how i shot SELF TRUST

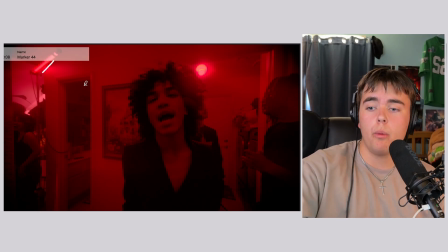On camera, the only place to put the lights is behind him, and because it's such a small hallway, there's not much we could do.
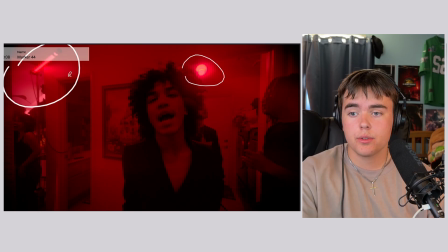But one source, two source light, both backlight, and then there's bounce.
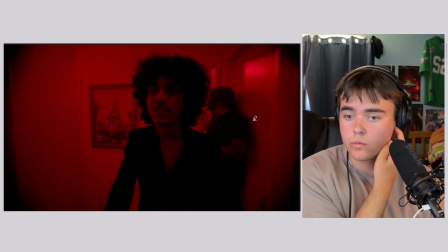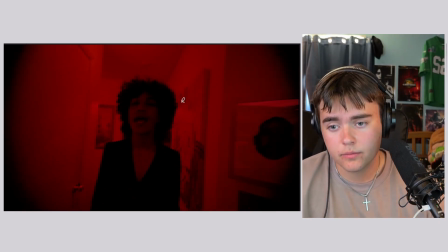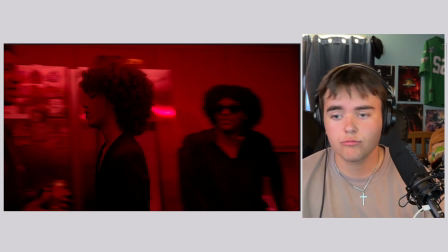Tell me move on.
This is just basic coverage.
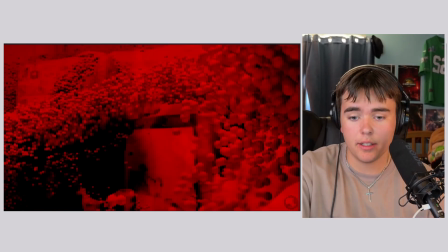This is the impossible shot, okay? I'm sorry. I need to preface this. I need you to be
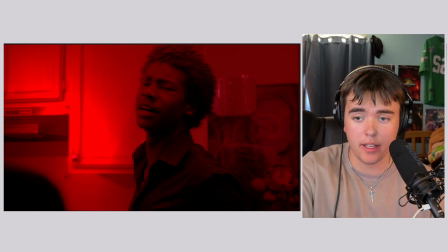ready. Are you ready? Watch.
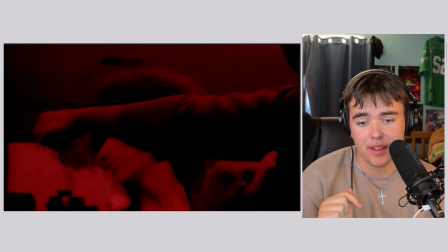So, you might have clicked on this video because of that, because I know that's got to be the thumbnail. The camera was never here in real life, and I'm going to pop up on screen right now.
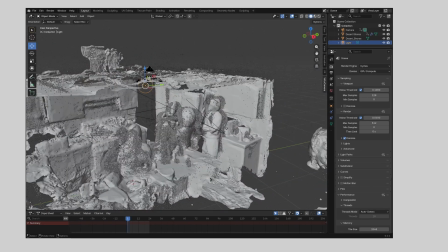It's Blender. So what I did is I used Scaniverse, which is a free Gaussian Splat software.
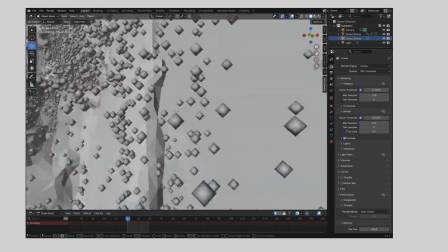Now, Gaussian Splat is a 3D scan, essentially.
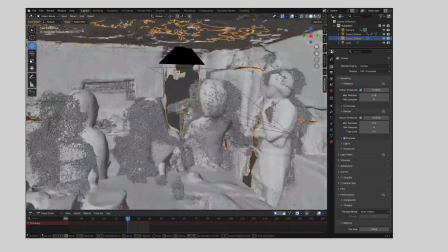So I basically went around the room with my phone, and I had everyone stand still right as he got punched in this position, and I 3D scanned the environment,
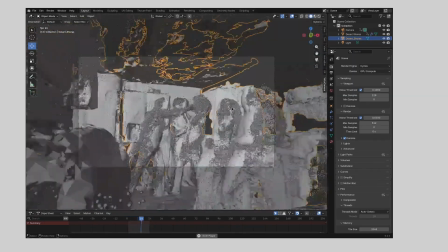and then I animated the camera in Blender, and then exported that and color graded it in Da Vinci.
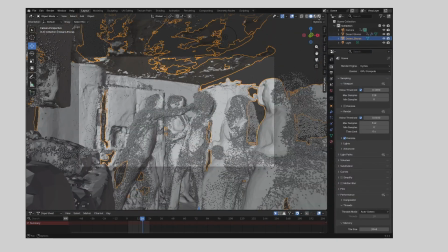It really is a cool effect, because it's like, how if you think about it, it's like, how'd you do that?
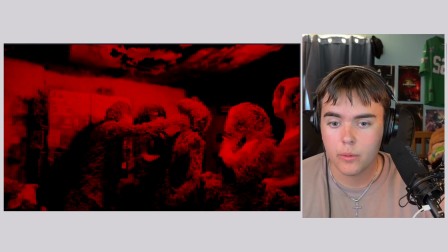This is an impossible shot. The camera was never here. This is not real.
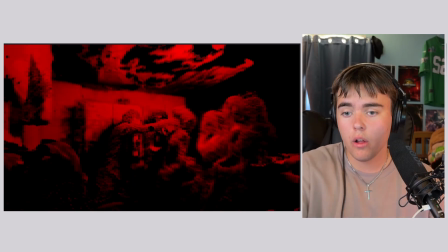And I just think that's so freaking cool. All these frames are not real. Like, we never went.
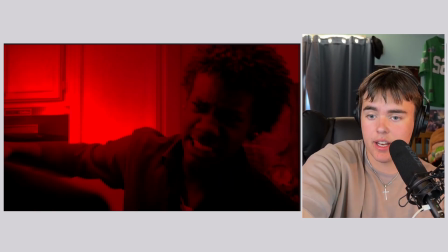The camera was never here. But it is in the video.
Bow. Ego hurting.
So, that's how I did it.
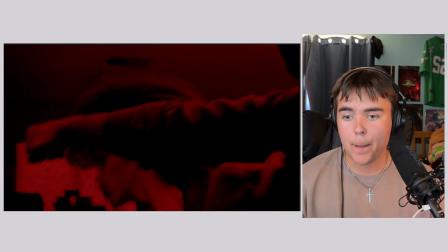Blender,
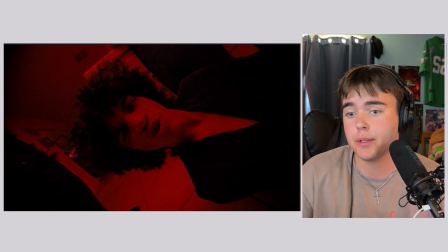animate the camera in Blender with a Gaussian splat. Look up Gaussian splats, mess with them, they're a lot of fun.
Every day feels like I'm losing.
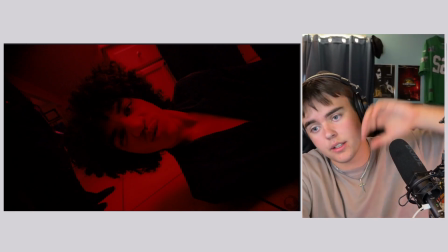This is just light coming from the ceiling down onto him, bouncing off the floor to get some fill.
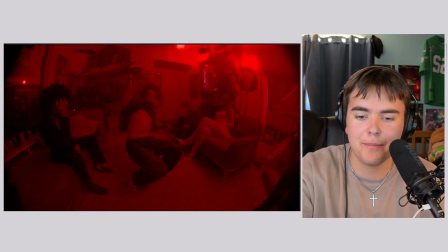Ooh, particle sim. So my computer died for a second here because it's really intensive.
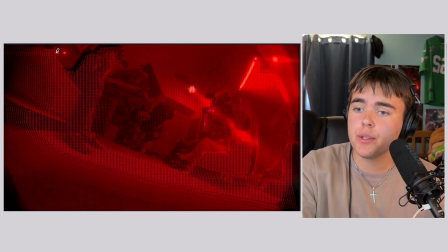It's rendering the particles frame by frame. But essentially what this is I made a particle map. And then in Fusion, it's like an overlaid version of the same clip. So it's this clip turned into particles. And then I keyframed the particles to kind of move like this.
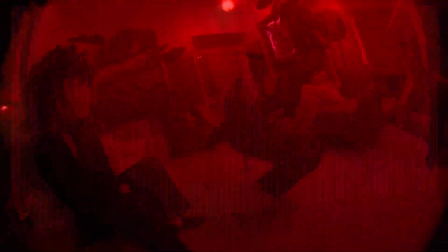And if you watch the full video, you'll see the movement. And it creates this really cool kind of like techno effect, almost like the Xbox Kinect.
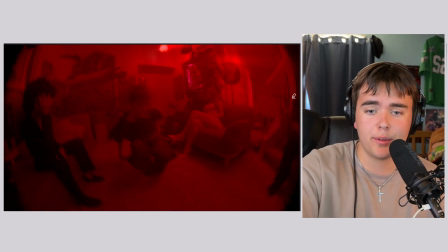But this is just a wide angle lens. You can even see one of our crew people or something are just standing there. But I didn't care. You know, it's a party and it's moving so fast you can barely tell. But it's going to freeze up. It's not going to let us play it. But watch the full video for that. And you can kind of see the waving.
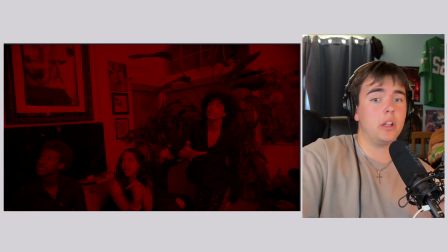But that's post-production. And it's a wide angle lens. And I'm just in there. Just in there.
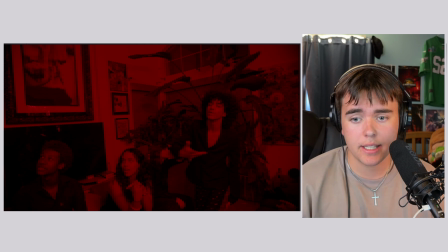We kind of ended up setting up our lights, like the one in the hallway.
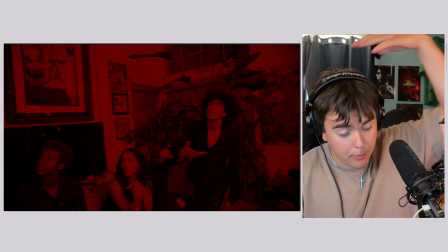We just kind of left it there. And the one that we had the practical with the lamp overhead, we just kind of left them there, and it ended up looking pretty nice.
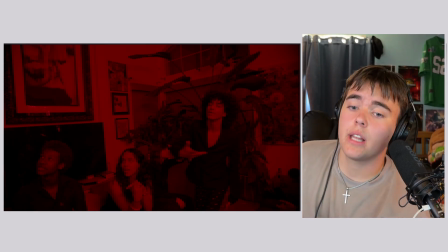It's a lot about blocking. Like if you can't move a light, like if you need to shoot outside, for example, that's a huge thing.
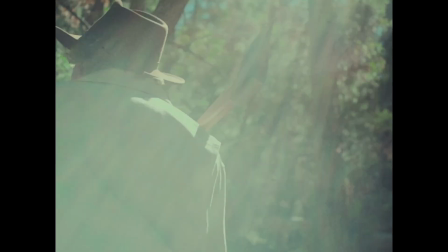Like when we did Of the Unseen Wildfires, we set up one light, and it was the firelight, and that's it.
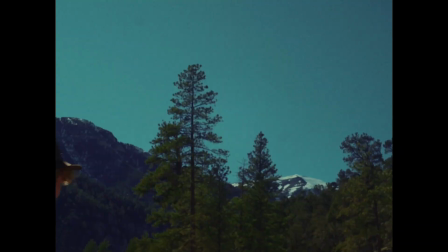And everything else was blocking. We positioned our actors between us and the light source.
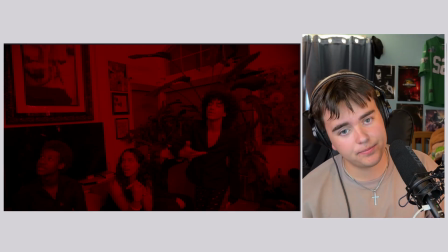Position your actors between yourself and the light source. And I'm gonna say it one more time just to hear me.
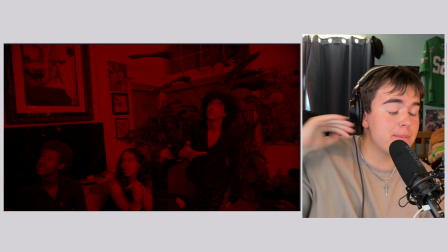Position your actors between yourself and the light source. And I'm telling you, that's immediately gonna just make everything look nicer because you're adding depth.
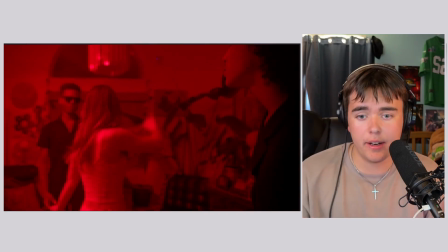However, this is the exception to the rule right here, which is what I was talking about earlier. This is not backlight at all.
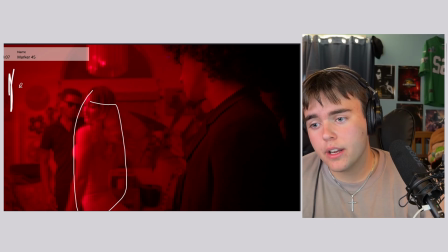In fact, the light is like somewhere over here shining onto her here. But why is that okay in this case? First of all, because there's nowhere to put the light without it being in frame. And I was like, I can't have the light in shot in every single.
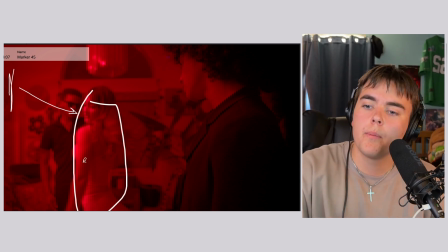I can't have the light in frame in every single shot, right? But because of what it means, like he's in the dark. We're shooting him from the dark side, and it's most important he looks good because he's the subject of the shot.
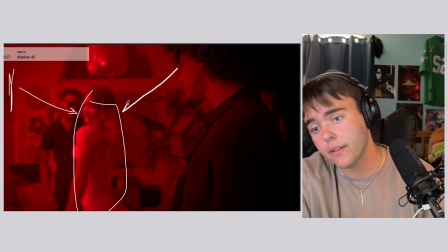But then as he guides our eyes here by looking at her,
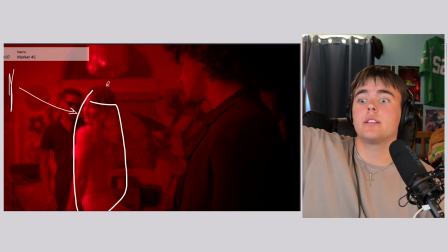she's in light because again she's like this you know, the beautiful like
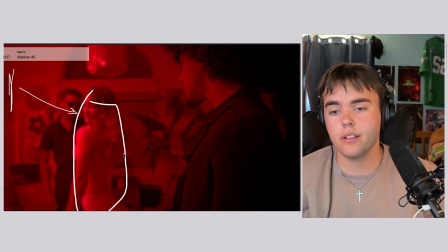obelisk that we're, you know, supposed to be infatuated with Michael along in this music video.
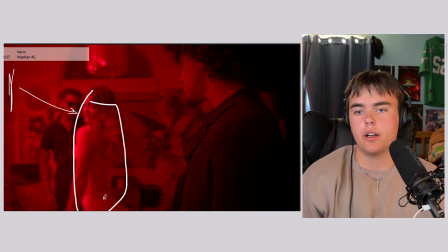That's the tragedy, and she can be full of light because we're drawn to her. And it's like when it's something's like, ah, when I do that, it's like, oh, it's glowing, it's light, right? So obviously there's always exceptions to the rule, but it needs to be used intentionally, because if you go outside and you're shooting outside and the sun is right here and the camera's right here,
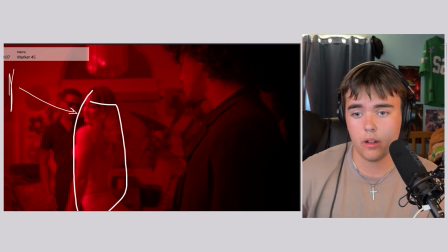it's just not going to look nice. It's not going to look nice at all. It's going to crush your contrast. It's going to crush your contrast.
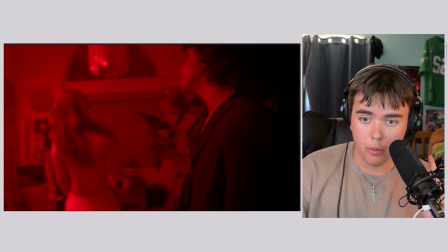And when I have a good shot with contrast, I'm going to explain why contrast is so important. Like right here.
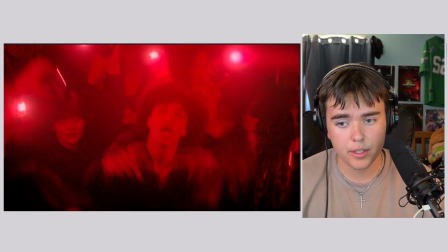I'm going to talk about the lighting, but first of all, what I was talking about, contrast.
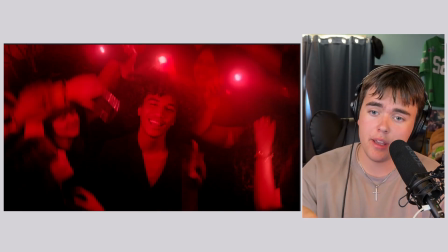A great trick that I learned from Wandering DP, who you should go watch. He's like better than film school, maybe.
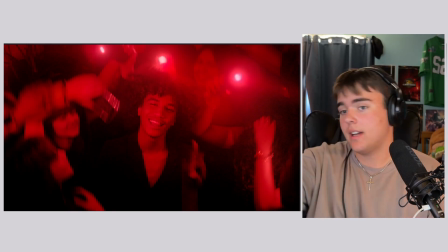I don't know. I'm going to film school now, so I can't say that with full confidence, but he's wonderful.
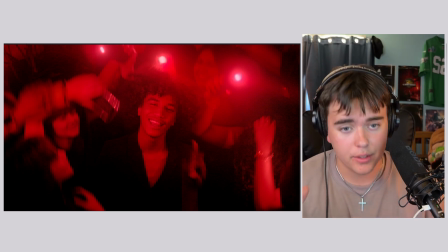His videos are incredible, and this is a little bit of his format, so, you know, thanks for being an incredible creator. If you squint your eyes or defocus your eyes and you don't see light parts and dark parts of your frame,
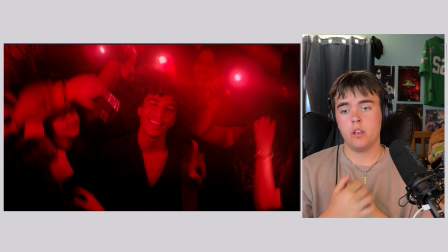it's a flat, ugly, boring shot. Now, if you squint your eyes here, you're getting light.
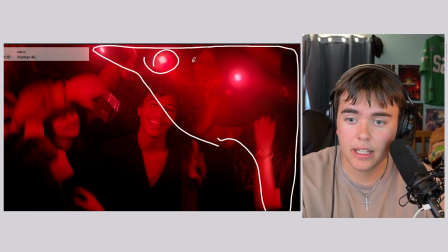Like, squint your eyes for me. Do it. You're getting light over here, super light over here, and then you're getting super dark here, right?
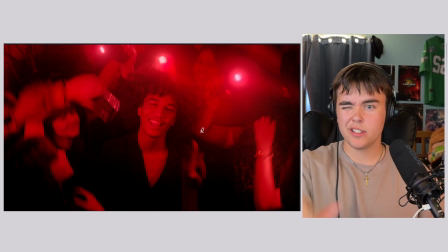That's contrast, and that's the easiest way to check on set real quick if you're getting contrast. It's really cool. You can also use false color, but if you're just going quick, you're like, oh, okay, it looks good.
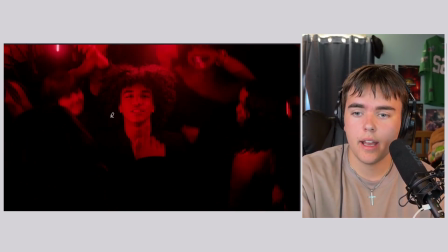As far as lighting goes here, we had practical haze, and everyone's waving their phone flashlights around, and it's creating these cool, like, glowing orbs, right?
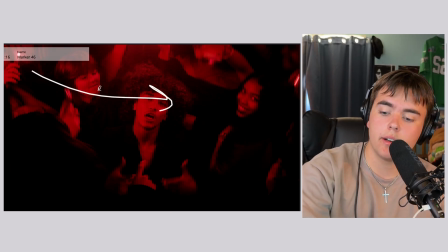But what was that? Well, our key light's coming in here. So we have a key light shining on them red.
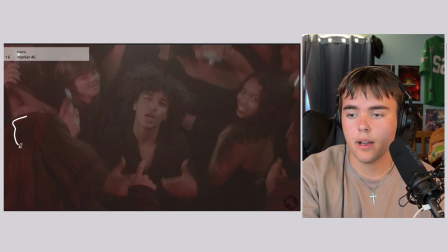And it is a red light in real life. You can kind of see the red coming in here. But there's also white light on him.
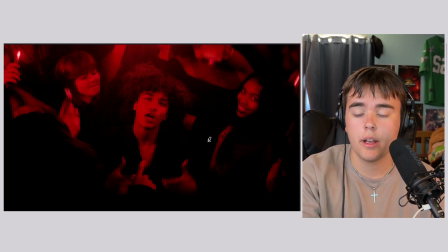So in post, I bumped up the red because that was what he really wanted. Also, dude, she knows what she's doing. She's getting in frame. Very, very smart background. Good job.
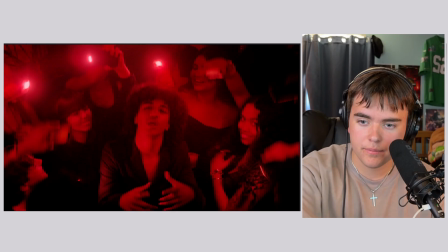Anyway, but what was that? What was that earlier? These are practical flashes, and you'll see them throughout the rest of the video.
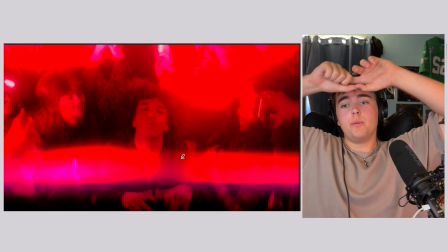We had two people off camera, one of which was Genevieve, like actor. I'm like, hold this freaking light.
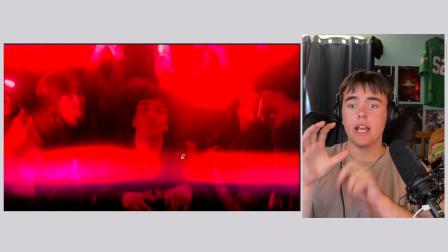It's a photography strobe. And they're clicking the little lightning button on the back. and they're making these strobes, and it adds a lot of, and they're on beat. Boom, and it adds a lot of, it pulls you in a little bit. It makes the shot a little more interesting. You're getting depth. Layer 1, layer 2, layer 3.
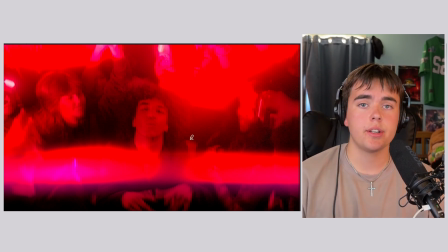And we're standing up on the stairs with the tripod for this shot.
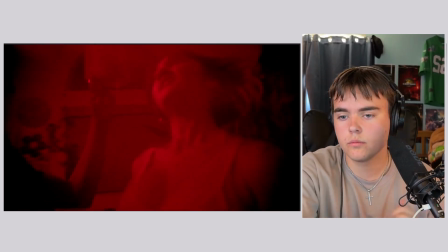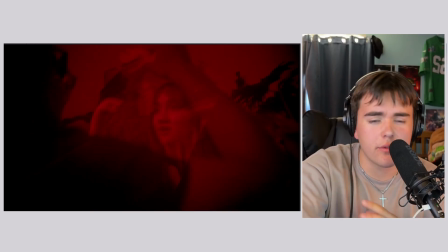There's a different version of the shot I'll go over in a bit.
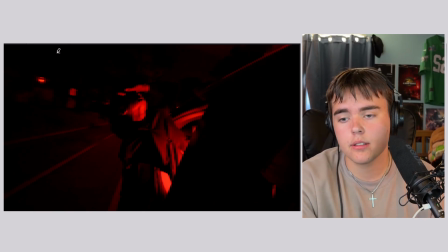This is a great example of it's okay if it's not perfect, because this is not a good shot. It's good. It's not a great shot in comparison to the rest of the video, in my opinion. It was really dark out.
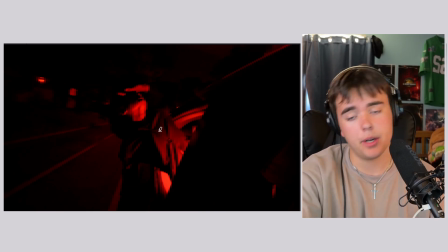This was shot on literally an iPhone held out the window. But it works because we pop the shot up for a second. We take it away. You get the point. But we're just blasting light from inside the car. That's it. Super wide. And Rin is holding it out the window, and I stabilized it in post-production.
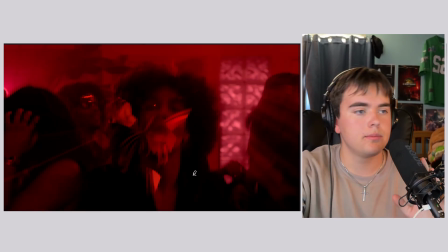Because, you know, classic. Oh, sorry, that might have been loud. Classic shot.
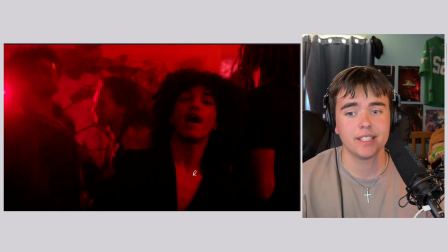Do I need to say it? Are we on the same page? In real life, there's a big white wall over here.
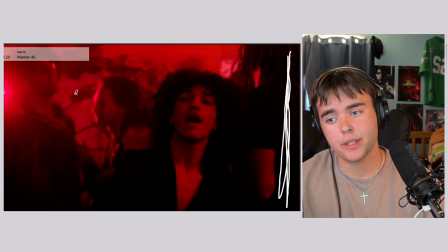Like, the wall is bright. It's a bright color, and it's very big. So what's happening is the backlight is bouncing off that and hitting his face here. Do you see? It's wrapping, and that's where we're getting this contrast, the salt and pepper, right? Light part here, dark part here, right?